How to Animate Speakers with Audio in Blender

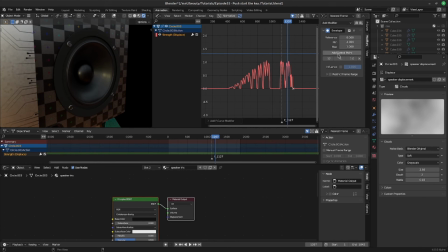12:24 And something else I also like to do is, after I've added all the modifiers that I want to add, I'll usually end with the limits. And what this one does is it creates like a hard cap on the boundaries of the values that you want on your animated value.
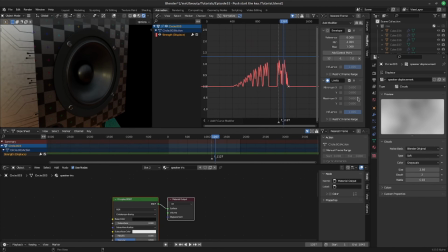12:43 So let's say in the previous one, I wanted my values were negative 0.8 and 0.07, if I remember correctly. So on the maximum and minimum Y values, the maximum is
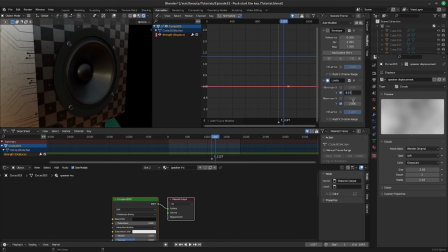0.07. Wait, the minimum was negative
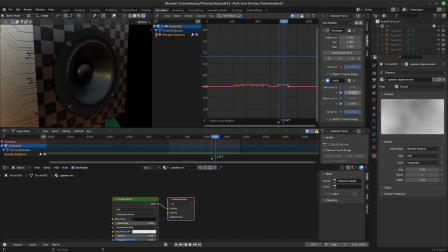13:15 0.8. The maximum was 0.07. And you can stretch that out. And you'll see what that does is it creates a hard cap between our highest bounds and our lower bounds on our animated values.
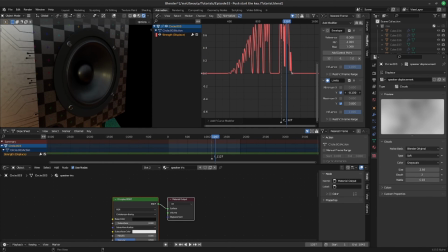13:33 So if you move this around, you'll see the minimum value cap and the maximum value cap. And even after you've set your bounds wherever you want,
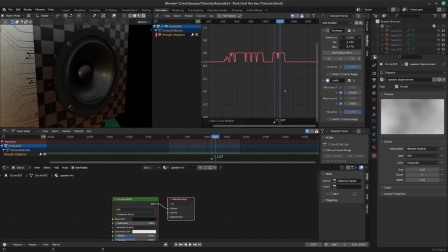13:47 you still have the freedom on all these other modifiers above to go back in there and just kind of stretch out your curve. So this is just to show you you're not stuck with the values you get after you bake.
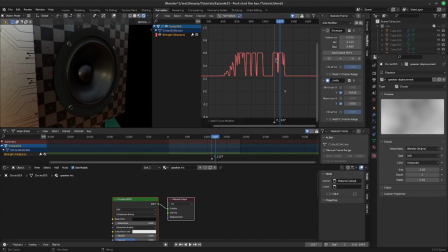14:01 You can play around with the modifiers to really hone in on what you want with your animation. So I'm just going to play around with this for a few minutes until I have something that I want.
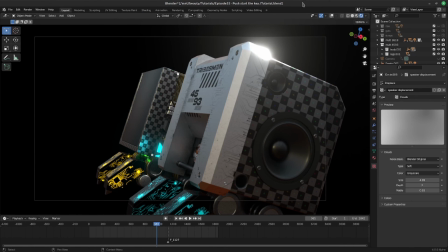14:17 Now, one last thing I'm going to do here is the texture that I'm using inside this object in our displacement modifier for the speaker.
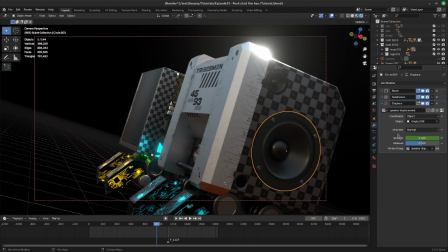14:27 So I'll come here, insert the texture. I'm going to set the color from grayscale to color so that we have a bit of variation in the color. And then I'll go back into the modifier, and in the direction, I'll hit RGB to XYZ.
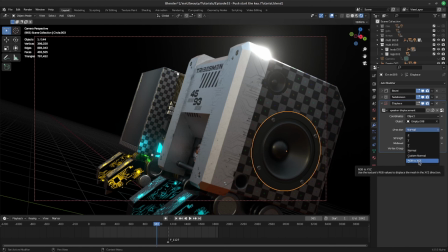14:45 So it just kind of tells the mesh, it displaces the mesh in the X, Y, and Z direction just based on the texture. So initially you'll see it's kind of doing that displacement, but
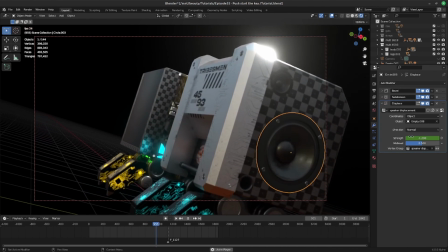15:03 when we set this to RGB to XYZ, you'll see that it's being displaced in a lot more directions, which just makes it look a lot more dynamic and alive. And I think that neat trick just saves a lot of work and adds a lot of variation in the animation.
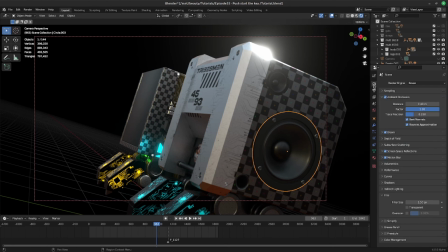15:22 And then the last thing you'll want to do before you hit render is make sure that you have your motion blur checked. And this just smoothens the whole animation and just adds that cherry on top and makes it look really, really nice.
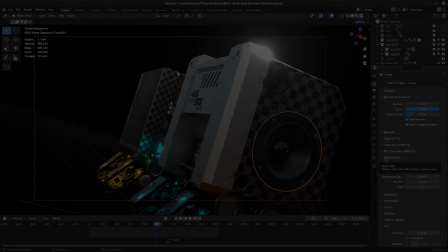15:35 So when you're done, hopefully you'll have something that looks like this.